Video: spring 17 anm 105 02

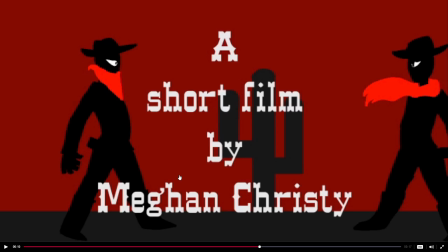49:58 And this font, it's the right idea, but I'm wondering if you can get just a better looking version of this. It's looking a little bit, I don't know, sort of low res somehow or something. I think you might maybe go for, just take another look at, there's like dafont.com,
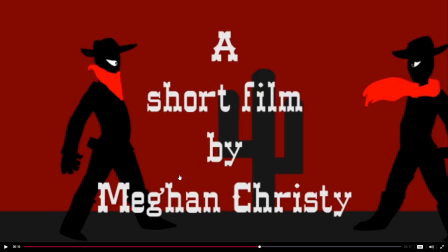50:16 dafont.com, and look for another font that just looks, I don't know, a little better, a little kind of nicer design. This R shape is strange in these big serifs here.
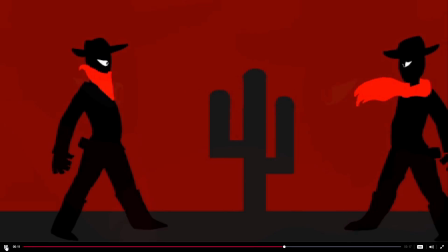50:29 They just, I don't know. I'm sure there's a kind of a better version of this sort of font we can get. I think that it's okay to do this dissolve, but then
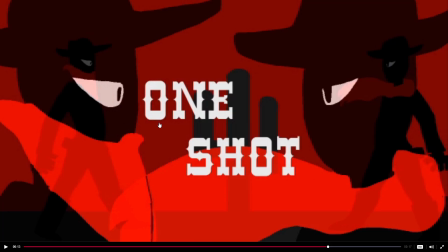50:38 we stay in this overlay too long and it becomes a really busy image. And typically what you want your audience looking at this point is the title itself, but there's movement and overlap and a lot's going on here.
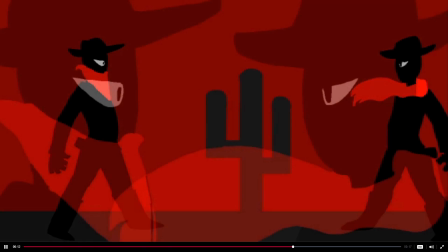50:52 So go ahead and fade from one to the next,
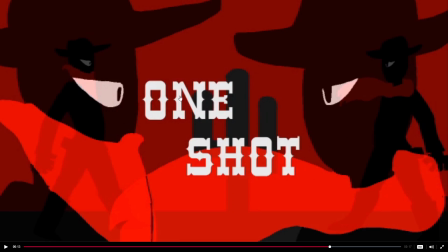50:56 but then just finish the fade and just have these sort of solid characters here, and don't continue the
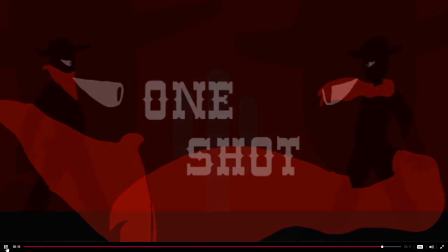51:03 overlay there. Just have it, this top layer go to 100% opaque.
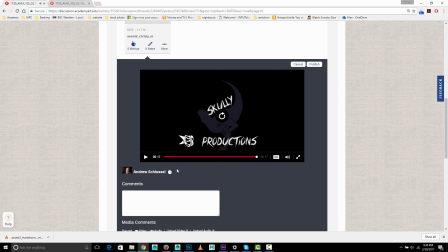51:09 And you got the fade out at the end. Or did it complete? Make sure it completely fades out at the end.
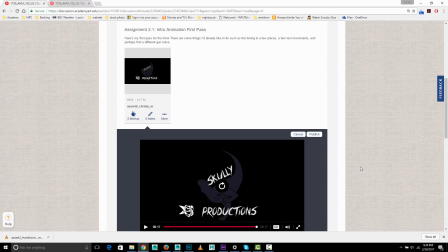51:14 It looked like it may not have. Okay, so those are a few tips to kind of improve that.
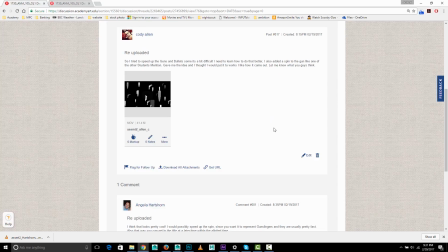51:19 So this is Cody, and I did mention earlier it will help me if rather than making a new post each time you do it, you just keep adding comments to your first one, so that
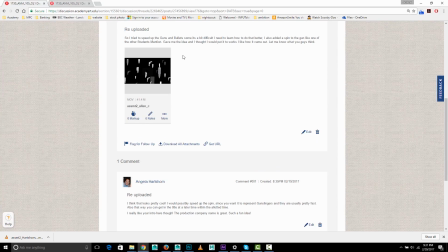51:32 I don't mistakenly click on the wrong one. It just keeps everything nice and organized into one continuous sequence.
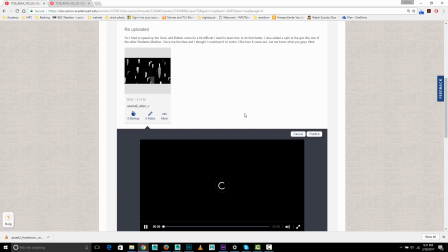51:40 So let's take a look at this.
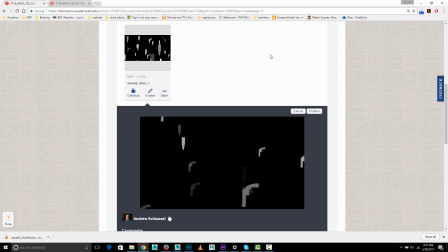51:45 Speed up the guns and bullets. Also added. Let's hold on.
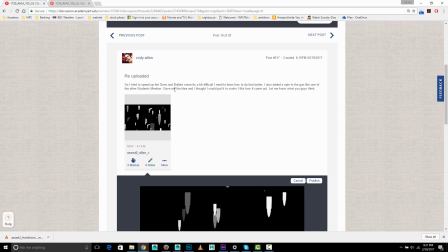51:53 Spin to one of the other guns. Okay.
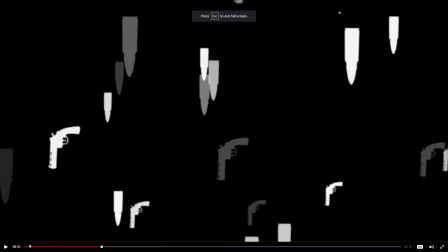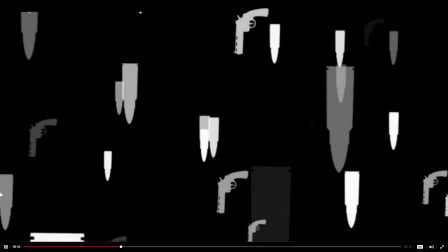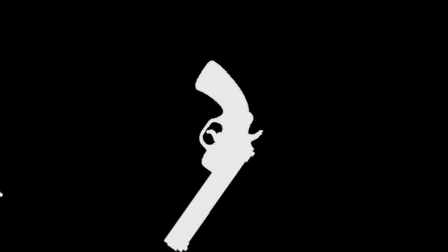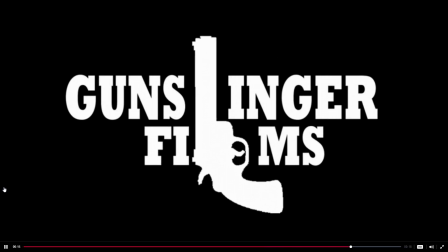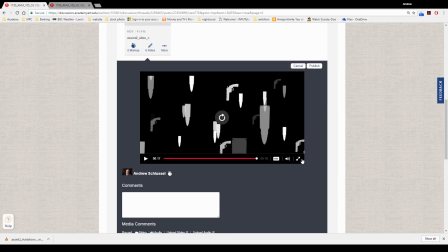52:18 All right. So let's take another look at that.
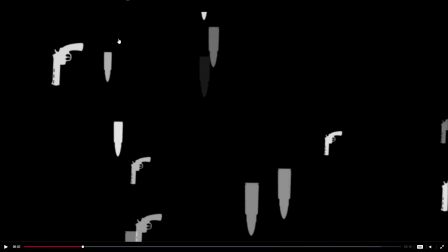52:29 So my thought is rather than have them
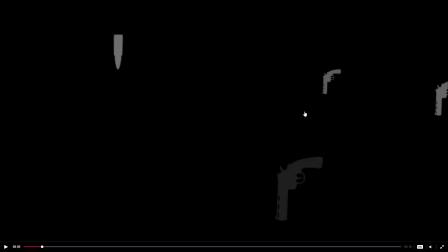52:34 fade in and then start from a stopped position and then start falling, what if they kind of just rain from above and are already falling at full speed?
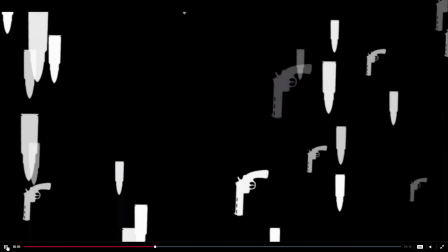52:47 Because I feel like and it looks like actually some of them are doing
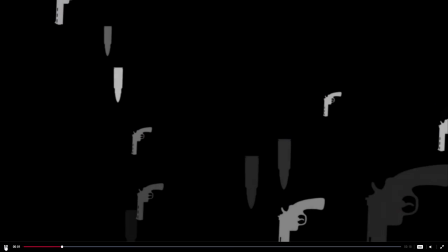52:53 that, but then some of them, a lot of these fade in and appear. I guess it sort of starts that way. Anyways, that would be tend to be my preference. I think the gun spin's okay. It just feels slow.
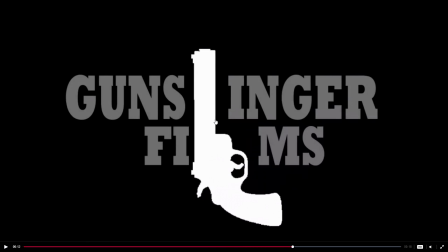53:09 So I think speed that up and make sure you turn on motion blur, as I've mentioned a couple times before.
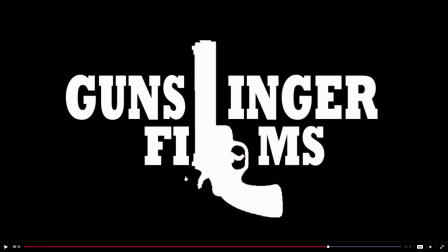53:17 So you've got a good, and this is looking pretty chunky edge. So maybe maybe that's the way it's scaled up, or without seeing the source files, it's hard to know exactly what's caused that.
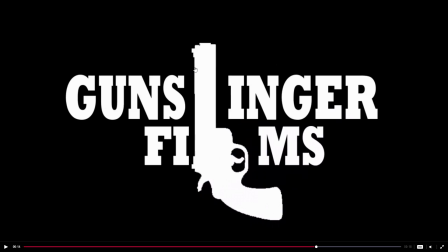53:34 But get a cleaner edge looking one for this image, because especially next to the nice looking clean text, that it looks like it's not anti-aliased or something.
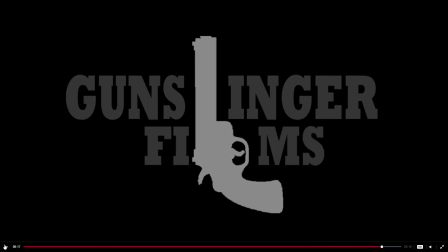53:47 So clean that up, and yeah, I would just have it spin in quick with some motion blur and then stop.
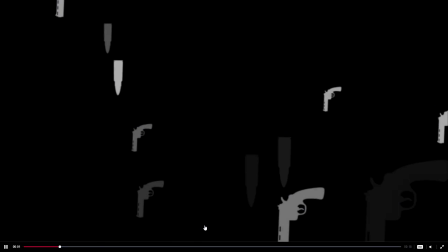53:55 The thing is, you've got 17 seconds here. You've got the kind of logo thing, but you don't have the movie title.
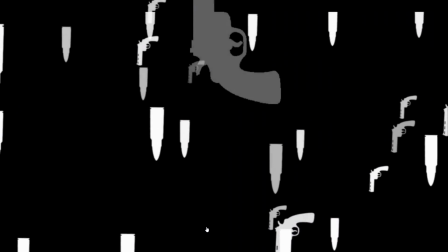54:03 So I think you want to get out of this sooner. And here's what I actually would do here.